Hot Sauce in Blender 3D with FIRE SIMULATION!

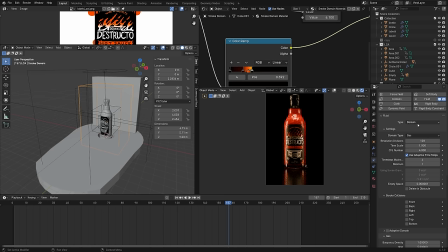(44:58)
You know, it might be something that you can fix with, like, the color ramp. So just, yeah, endlessly kind of playing with these values.
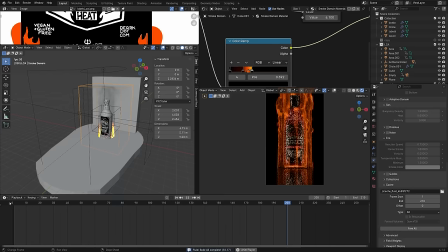(45:04)
I'm not getting the black clipped quite the way I want. So changing some settings, taking another look at that kind of back to square one here it's not uh it's not looking quite right not sure
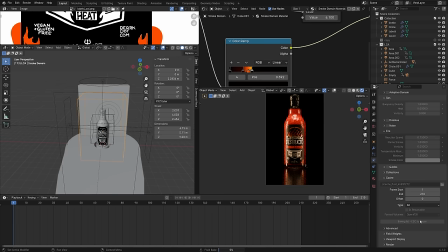(45:16)
what it is guess and check maybe we need a force field to mix this up so just adding in a force with a negative strength value and baking
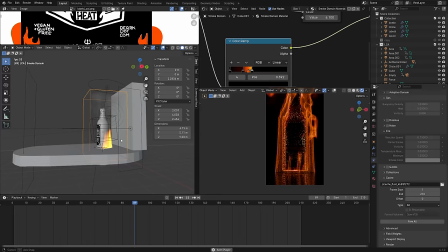(45:25)
it and that should sort of pull the fire towards the force which the force is a little bit too centered up so
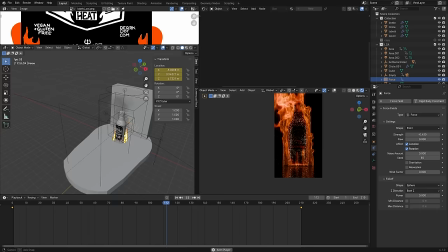(45:34)
let's change that back to replay so we can do some more more live testing here and then adding some keyframes for that force field.
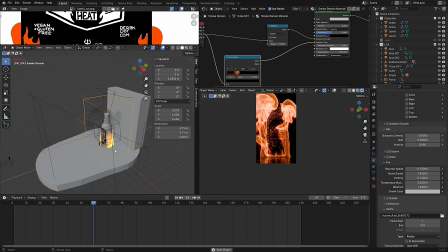(45:42)
And you can see that it's kind of dragging the fire, which gives it a lot more interest, I would say. And rather than adding vorticity or something like that, just adding in that force field and then animating the force field to kind of move around will also move those flames around.
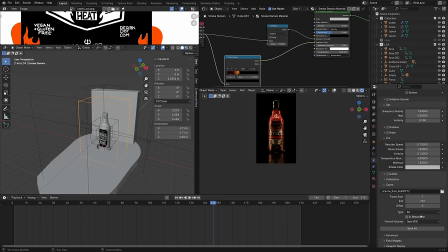(46:00)
And I thought it looked cool if I dropped that force field below the surface so that the flames kind of went back down to bring the focus back onto our bottle object.
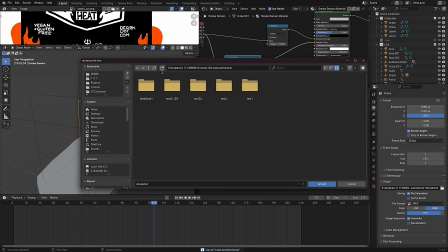(46:12)
So that is, yeah, it's looking a lot better. It looks pretty cool. I like the way that it sort of leaves the bottle at the end there. And we've got that brightness kind of just happening at the bottom of our bottle.
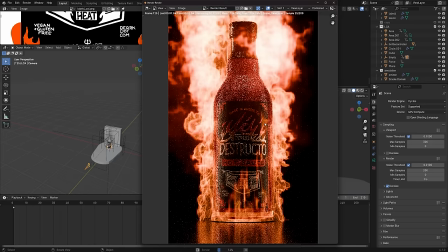(46:23)
So setting a new folder for our frames to be rendered into, making some last adjustments here to the value of that multiply until it's looking right.
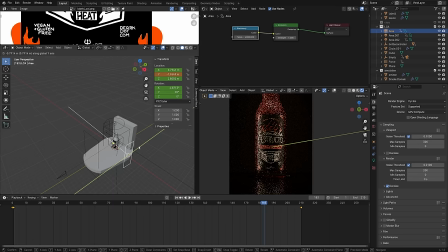(46:35)
And then doing a test render, just seeing if it looks good. And thought maybe the floor could use just a little bit of texture.
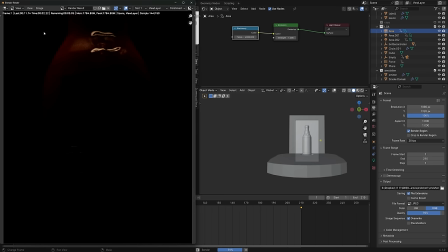(46:43)
And then probably need to do a little bit of work with the lighting. Changing the spread on your area lamps is a really cool thing to play with.
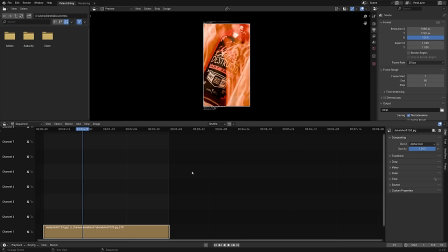(46:50)
That can give you some really unique looks. And then just rendering it out, and seeing how it looks.
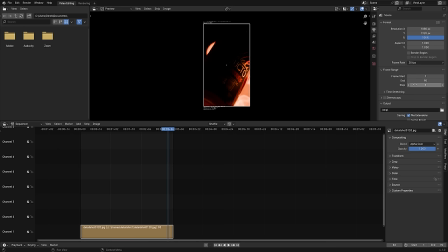(46:56)
And it finished, voila, so fast. So I'm back in my video compile file that I saved. I'll bump up the duration to a full 10 seconds, 300 frames, and then I'll add in my image sequence,
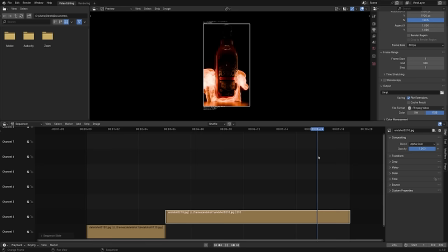(47:12)
A to select everything, and then add image strip. And again, I believe they went in backwards. I can't believe I never noticed it on the first one though. So yeah, that's going backwards. So we can just go down into our video tab on the right side, I think it is.
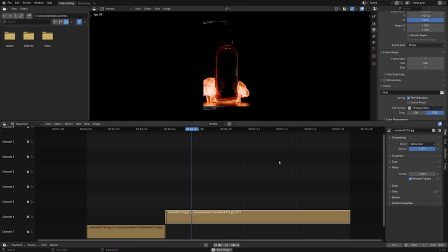(47:30)
Yeah, and then reverse frames. And yes, I never noticed that it was reversed on the other one.
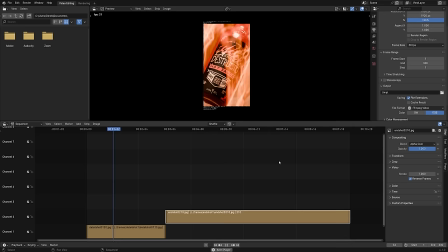(47:37)
So I guess it looked good to me. So it's good enough. You can reverse your frames back to the proper direction if you want.
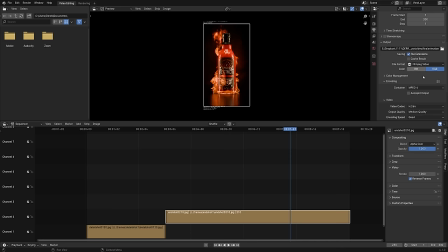(47:44)
Select an output folder for that. And I use the sort of default FFmpeg video.
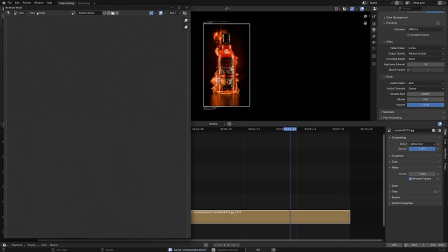(47:50)
Yeah, just not really changing anything there. That should give us a pretty low file size video.
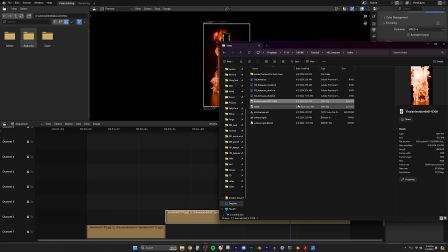(47:56)
And yeah, pretty much done.
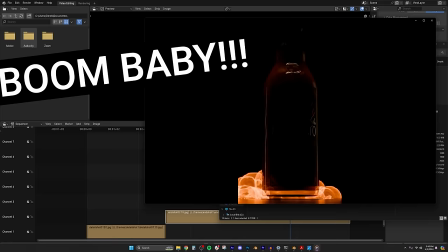(47:59)
It'll render the folder you selected. play it take a look at it boom baby that looks nice i think it looks pretty
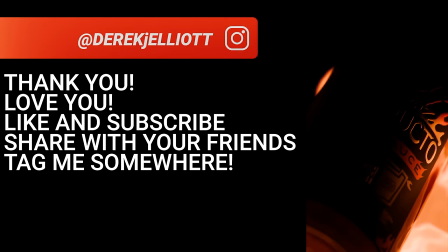(48:07)
good i think it turned out good hopefully you made a cool one as well you enjoyed it like and subscribe follow me on instagram derrick j elliot uh share with your friends tag me somewhere i love you thank you again i'll see you next time enjoy your hot sauce animations sharing with me thanks peace